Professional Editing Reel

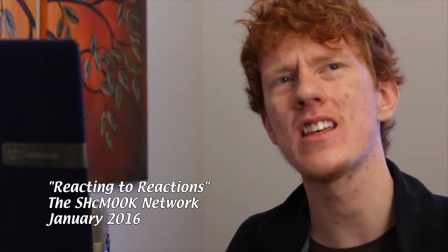(0:08)
Someone once said that writers come up with ideas, directors translate ideas into pictures, but it's editors who tell the story.
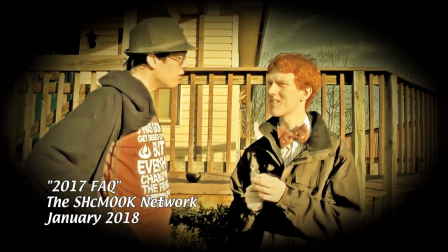(0:16)
My name is Josiah Repp, and I'm a storyteller.
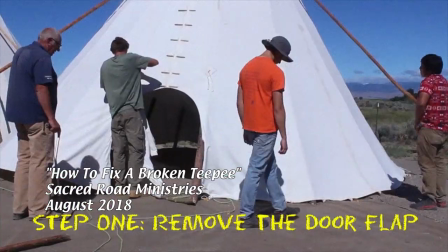(0:21)
Every video, whether it's a documentary, a how-to video, or sketch comedy, is telling a story.
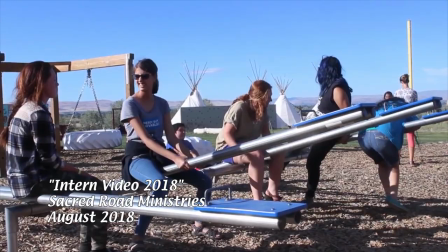(0:28)
This past summer, I worked on a two-hour production for Sacred Road Ministries, both filming and editing the various work projects,
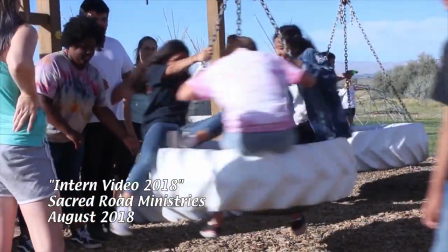(0:36)
outreach, and events the ministry took part in over the course of the summer, and summarizing them all in a two-hour video.
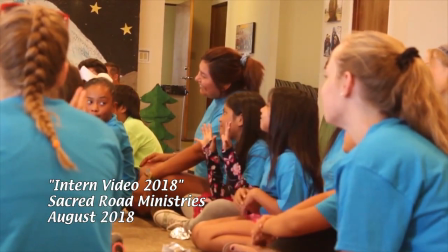(0:43)
I had to go through hundreds, if not thousands, of clips sorting good from bad,
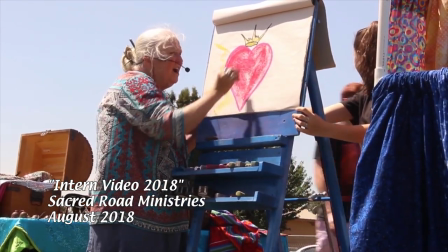(0:48)
sorting them in order, and then controlling what order different segments and events came in.
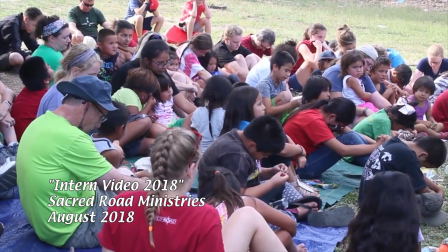(0:54)
There's two sides to editing, the flow from shot to shot, and the overall pacing, and both are a part of storytelling.
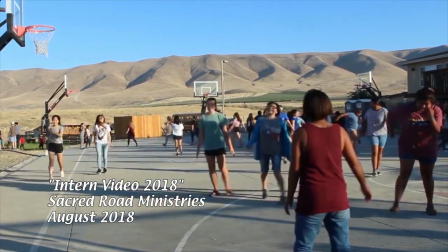(1:01)
The tone of one clip will vary completely from the tone of another.
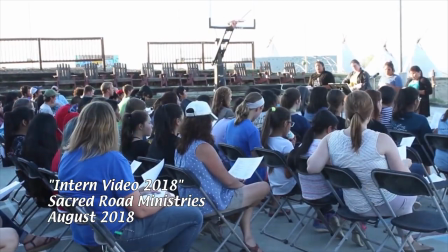(1:05)
Sometimes this is done through music, sometimes by including audio from interviews I conducted, and sometimes just by leaving the original audio of the clip in.
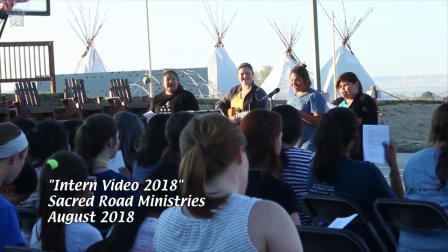(1:13)
The pacing varies sometimes too, sometimes it moves from clip to clip frequently, sometimes it lets you sit and get immersed in a particular moment.
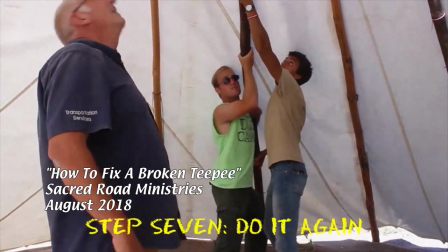(1:22)
What is good for one project may be bad for another. I wouldn't edit a real training video the way I edited this parody of one.
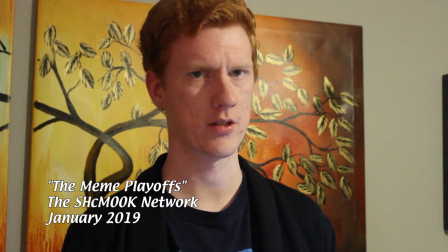(1:30)
When I'm editing a video blog where it's just myself talking to a camera, jump cuts will occur frequently.
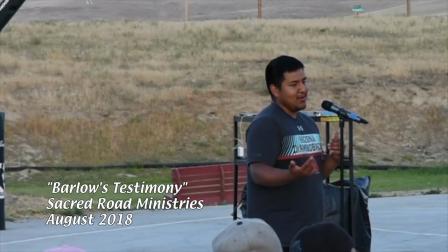(1:36)
When I edit a more serious video where someone is giving his testimony to a crowd, I want to leave the pauses in.
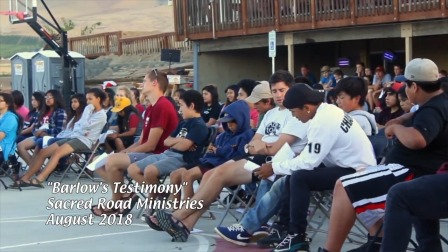(1:43)
I want people to have room to think about what he's saying, to feel like they're there. Being an editor is a lot like being a sound mixer at a concert.
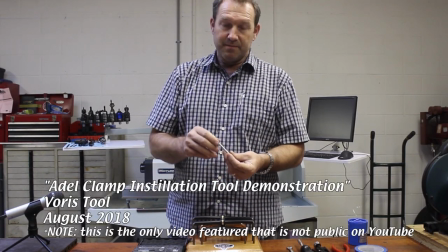(1:50)
It is half an art form, half wrestling with technology, and if people are aware you're there, it usually means you've messed up.
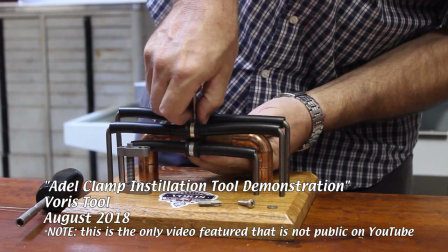(1:58)
I can be layering narration, sound effects, multiple camera angles, all recorded at different times, but as far as the viewer should be aware, this is all one event.
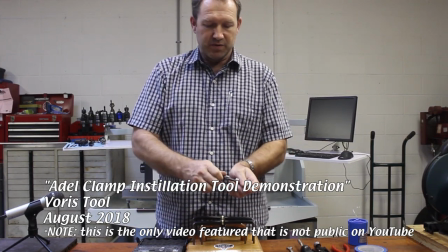(2:07)
If people are aware of the work I'm actually doing in this project, they're no longer focusing on the narrative it is trying to tell.
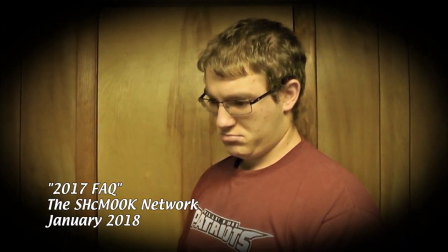(2:14)
The immersion is broken, and it makes the whole concept of this editing reel strange.
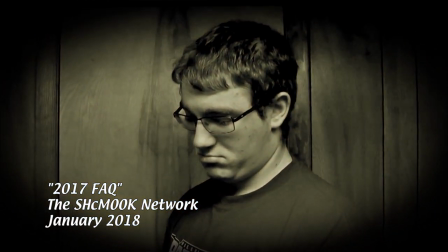(2:20)
I've edited montages of my previous work before,
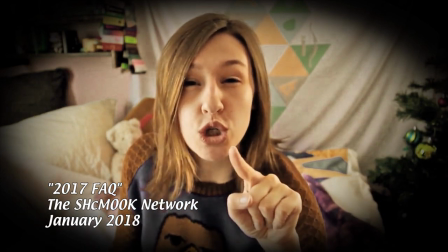(2:23)
as well as montages of works done by other people. but a montage specifically of good edits seems counterintuitive to me,
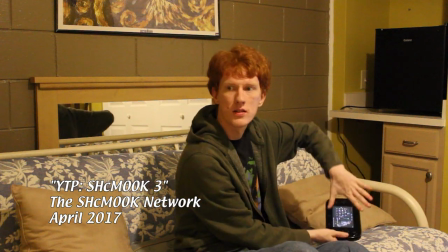(2:31)
because if the edits are good, you don't notice them. So pointing out that they're good is counterintuitive, as it inherently makes them worse.
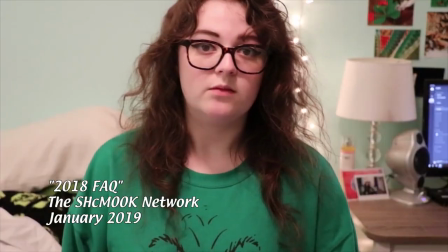(2:40)
Unless that's the whole point of what I'm trying to say, because editing a storytelling,
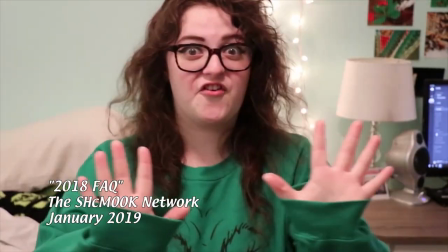(2:45)
it's taking moving images and turning them into something with a narrative, with a point.
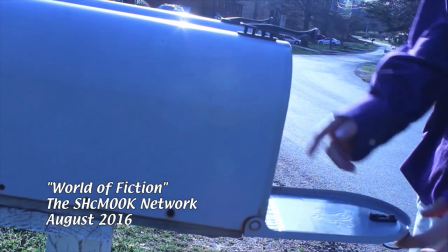(2:51)
Something with a beginning, a middle, and an end. Thank you.